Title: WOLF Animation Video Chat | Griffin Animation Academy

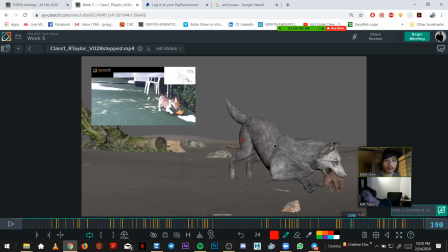Actually, that's alright. Let's put it too low. This feels good.
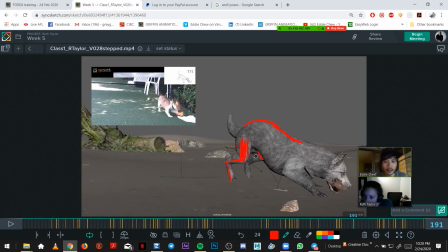Yeah, maybe like get something closer to this pose for this pose. Okay. Yeah, this one just feels a bit uncomfortable to me, not as natural. Whereas this one feels a lot more natural.
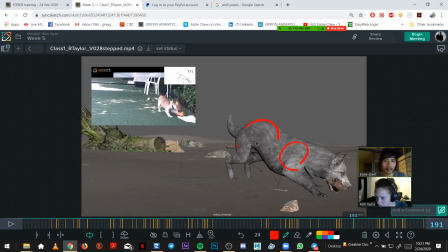I think because it's just more in line with, you know, the chest, and there's a bit more weight on it. This one is kind of rotated up a bit too far.
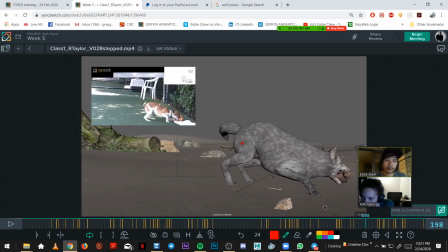And I was thinking about this little hop with the back legs. I was like, oh, should it do it? But I think it gives a good personality. It's kind of playful, which I like.
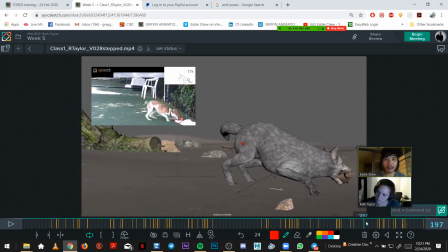What you need to do, I think, is make it feel like, so in a reference, you get this shape, and the butt's here, and then it jumps that way. So it feels like
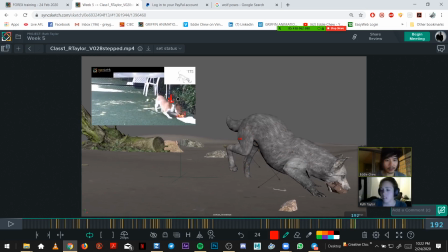the chest pushes down to support this, you know, the weight on the arms, to let the butt jump up, and also gives it an anchor to let it pivot around.
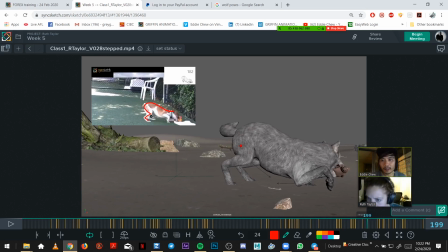And then now it's over here from over there, and I think that would set up your turn a lot better if you were from here,
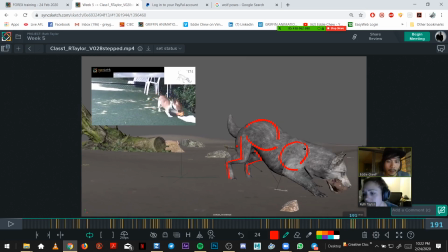and then you get the weight more like that dog, where you push down, you translate down, and you probably even go lower, and you can really,
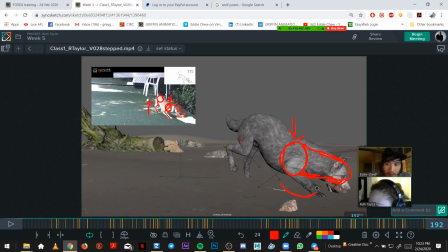you know, you can rotate, get down, rotate out a bit more to feel like the weight is pushing on the chest, and then that would push down on your legs a bit more.
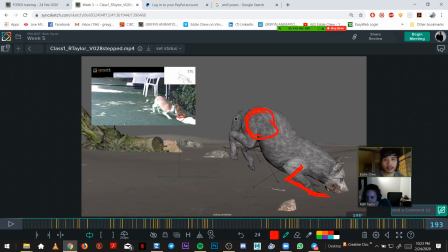And then from there, your butt needs to swing around a bit more, so when you land in this pose again, it's over here a bit more, like this guy. So let's do it again.
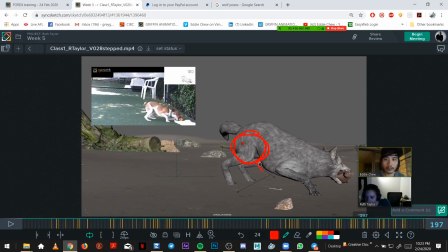So, you know, your legs would be more,
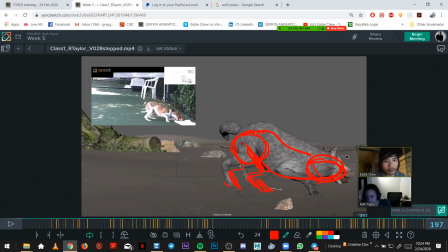maybe even more around to camera, because you're gonna run and jump screen left anyway, so you're setting it up for that turn.
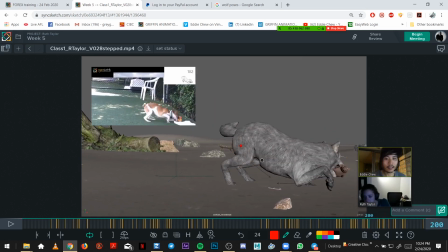Yeah, which then you have this jump again, so here, which is good. So yeah, so something, you're slowly coming this way, edging this way, but swing it around more.
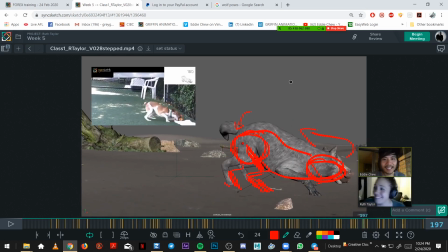I hope that was clear. Yeah, it is. Yeah. Yeah. So going from, that's top, swing around there to there, and then this is the pose you want, and it runs off that way. Yeah.
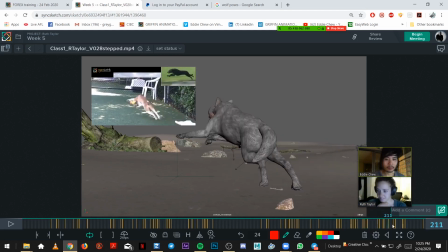Yeah, so it doesn't look like he's just jumping up and down on the spot. Gives it some, make use of the camera space, the depth.
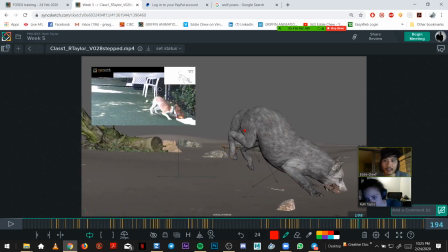Yeah, you can feel it in the little dog. I can see it now. Jump down, and then and that shows like the way he pivots.
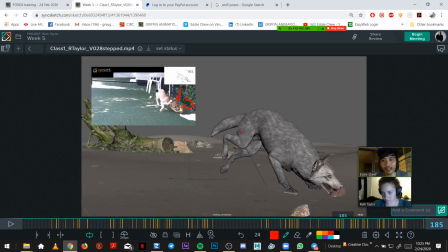He's like thinking about it. He's already like, I'm gonna run that way, but I need to put my butt over here, so I need to do these little hops to help me run that way.
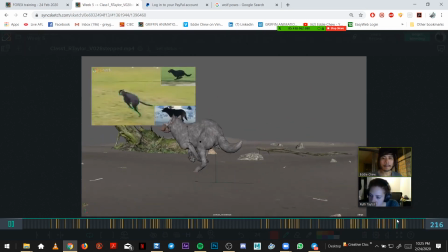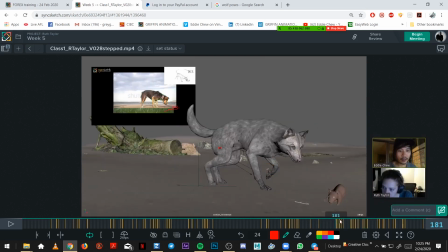And actually, I just realized, because of the reference in the corner, that
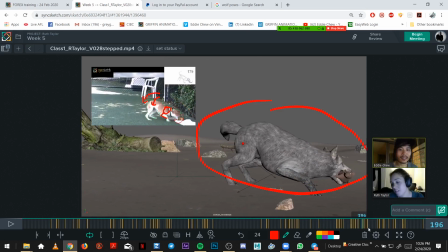we're only using this corner of camera space, so you can start to
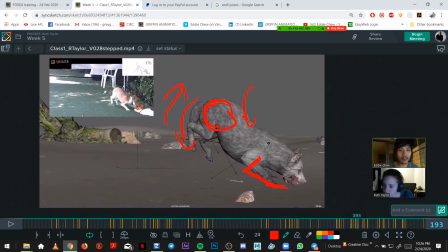center, using the camera to center the wolf a bit.
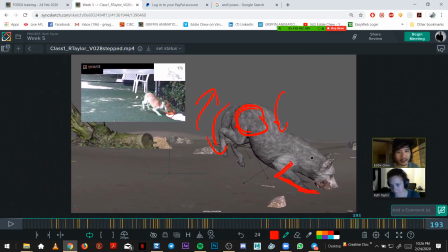Yeah. It doesn't have to be dead center, but just get him out of this corner. So it can even be just a bit more like here. And then you have more room for the turn and a run.
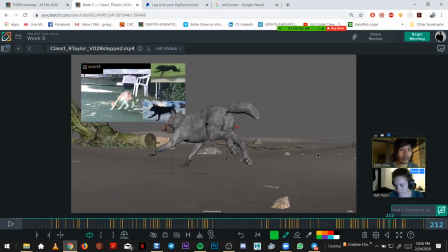And then that's when that would make your job easier for the wolf to run, and the camera,
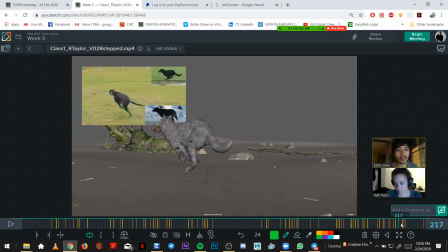gets left behind by a little bit and then catches up. Yeah.
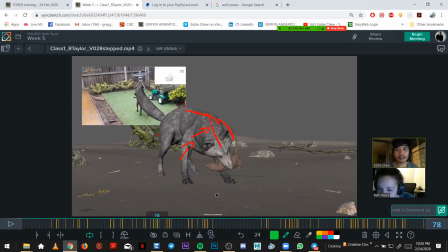Yeah, I think that's it there. Okay. Yeah, good stuff. It's a beautiful shot. Thank you. Yeah. Going back to bed? Maybe. I also have to pack stuff for moving to my new workspace. So. Oh, yeah, that's cool. Yeah. Yeah. Looking forward to that. Yeah, nice one. All right then. Well, great work as usual, and I'll speak to you next week. Yeah, cool. Yeah. Have a good night. All right, Ruth. Bye-bye. Thank you very much. See ya.